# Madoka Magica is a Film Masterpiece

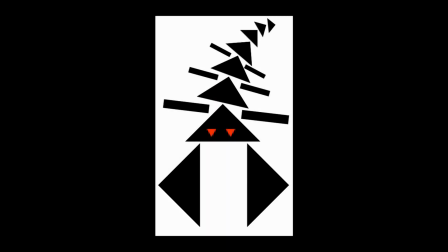What's up everyone, this is the 179 Bob Killer, and today I'm bringing you another school project.
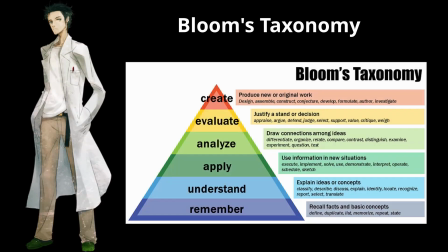But instead of discussing how anime demonstrates the process of learning,
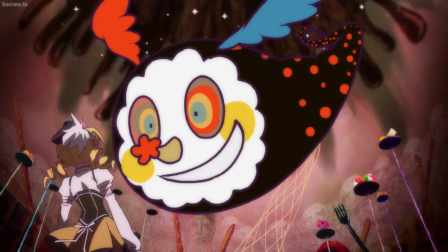I'll be analyzing all of the visual film elements that were used to create some of my favorite scenes in Madoka Magica.
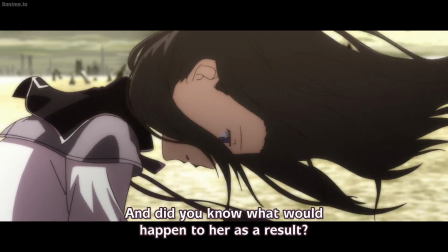I truly believe that this anime is a visual masterpiece, and I hope that this video can help you understand why.
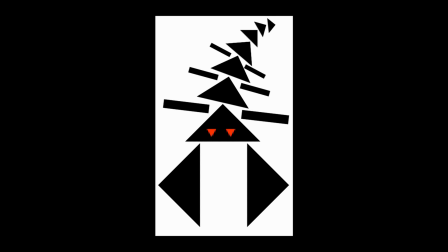I've been super excited to make this video, so without further ado, let's jump right into this.
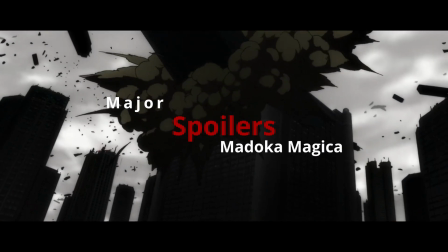Also, don't watch this video if you haven't seen Madoka Magica yet. I'll be discussing major spoilers.
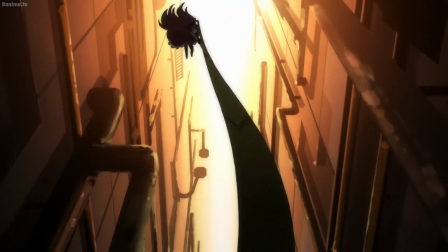So I'm assuming that if you've made it this far, that means you have either watched Madoka Magica or just don't care about spoilers.
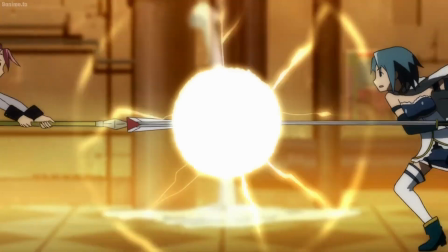Or you're one of my teachers. Please give me an A. So with that in mind, I'll give a very brief summary of what Madoka Magica is.
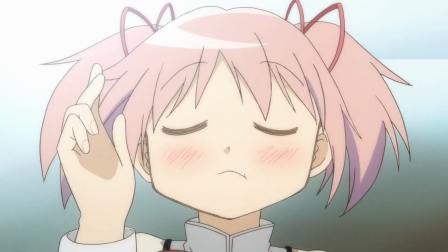Madoka is a middle school girl who lives a happy, carefree life with her friends,
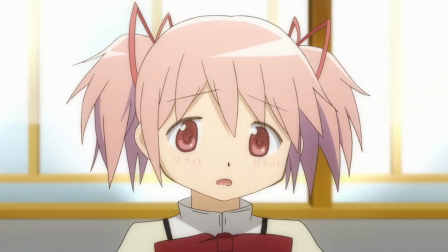all of which is uprooted with the introduction of a new transfer student that has an odd interest in her.
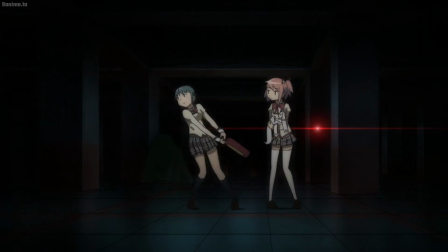Madoka and her best friend Sayaka find out that this mysterious transfer student is a magical girl named Homura.
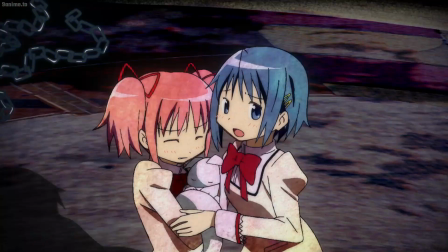Madoka is then thrust into the extremely dark and brutal world of magical girls,
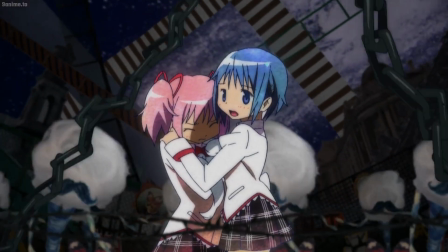where for the rest of the show, she must ponder over a decision on whether to become a magical girl or not.
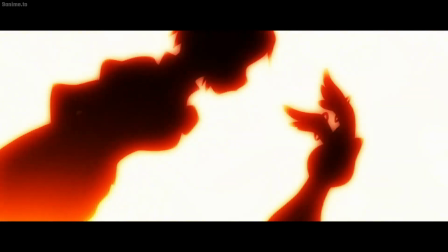There's also this mystical cat-like creature called Kyubey. He's basically the thing that turns people into magical girls in exchange for granting them a wish.
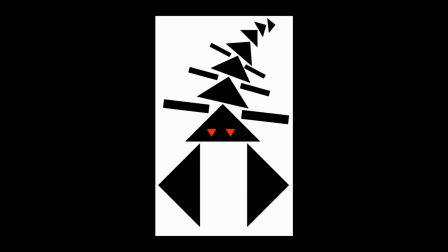Now that we have that taken care of, let's jump right into the first scene, which also happens to be the very first scene of the show.
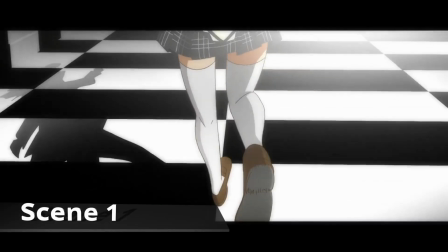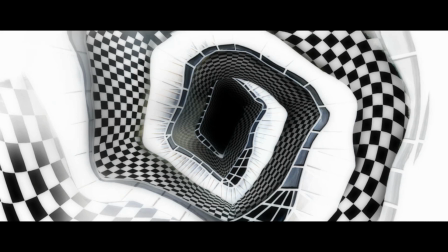This scene opens up with a black and white checkered road that is twisted in the shape of a spiral. The road is winding into a very dark and ominous looking center. The center is surrounded by lots of lines that almost look like spikes, implying that to enter it will cause pain.
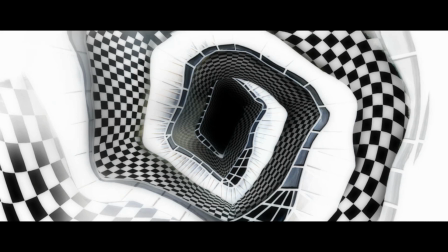The sharp contrast of these straight spikes and the smooth road creates a sense of uneasiness for we,
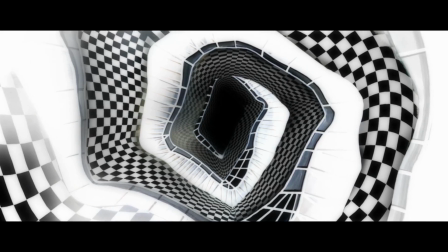the viewer, who just so happen to be drifting closer and closer. You can also see some sort of brightness on the outer edges of the shot.
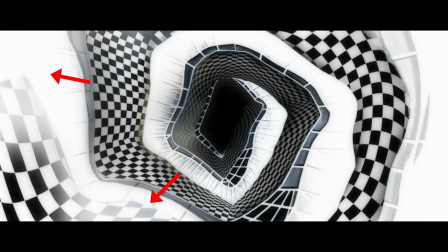This brightness quickly dissipates as you near the center, symbolizing the direction that the show will be heading in.
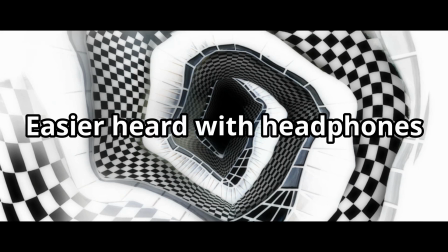We can also hear a low humming sound throughout the entire opening scene.
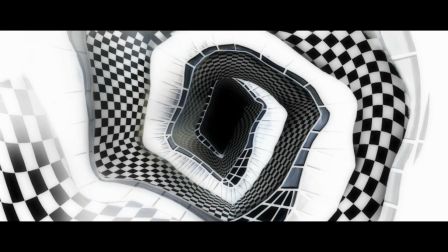This low humming also contributes to the fear and uneasiness within the viewer.
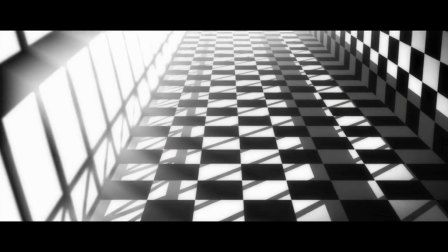As the scene continues, we both hear and see a girl running on this checkered road.
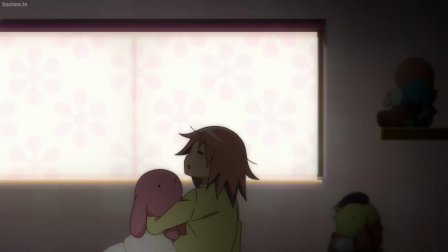This girl, of course, is our main character, Madoka.
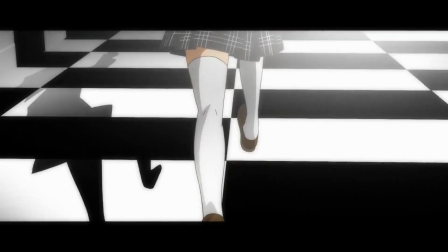The environment that she's in doesn't resemble anything that we commonly see, giving off the feeling that we,
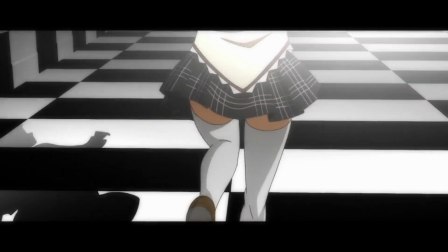the viewer, along with Madoka, are not in what we perceive to be reality.
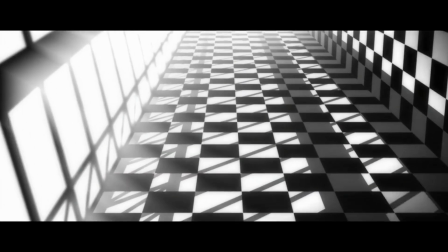The primary sounds during this scene are the heavy breathing and echoing footsteps of Madoka as she runs.
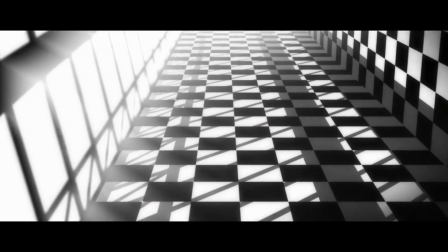Her breaths are quick and sharp, creating feelings of anxiousness and urgency for the viewer.
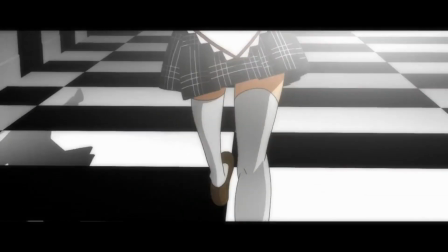The echoing of her footsteps also signals to us that she is alone. We begin to ask questions in our minds like, why is she running?
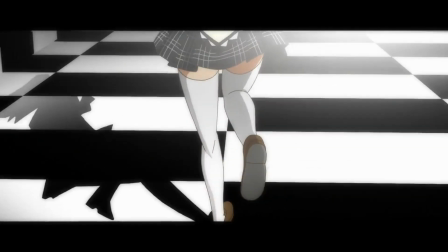Or is she in danger? When Madoka is introduced, we are also only shown her legs from behind.
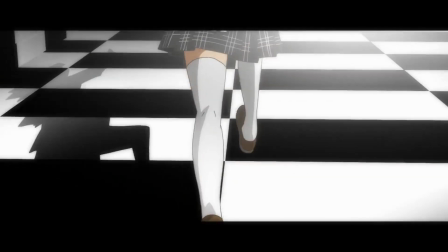This is a tactic that directors would use to give off the sense that the character is being pursued.
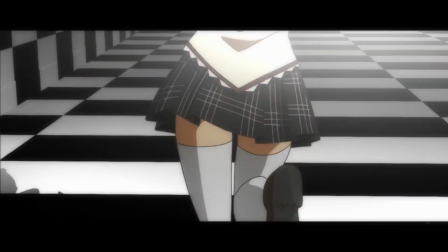In this case, Madoka is actually being pursued by us, the viewer. The camera is trailing behind her but is starting to catch up.
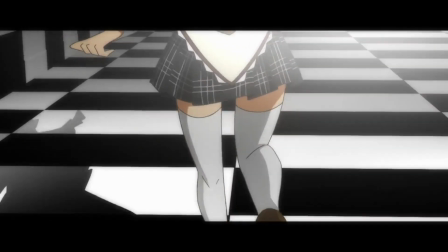This camera motion further enforces the feelings of anxiousness and urgency from before.
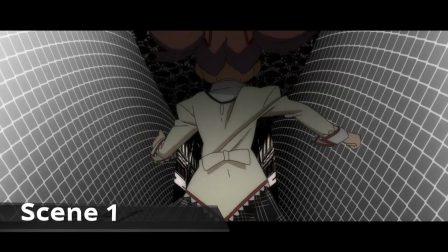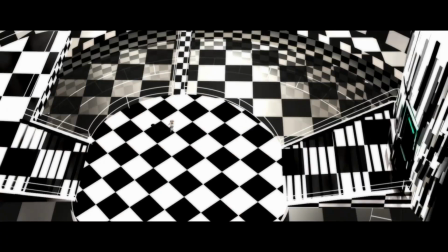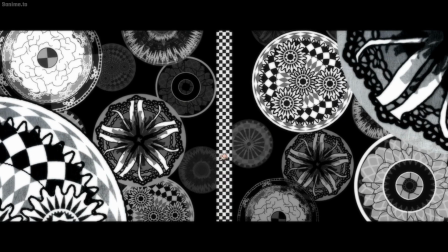We are eventually introduced to a top-down wide shot of Madoka as she runs
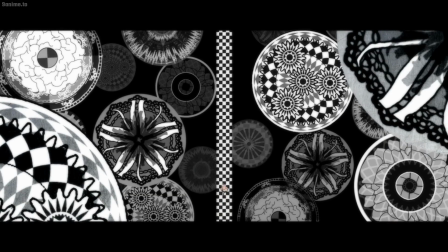through a room filled with tons of spinning circles with very detailed and elaborate designs.
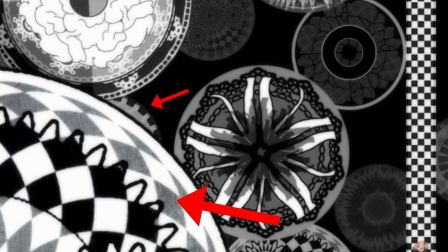Upon closer inspection, these circles actually resemble gears.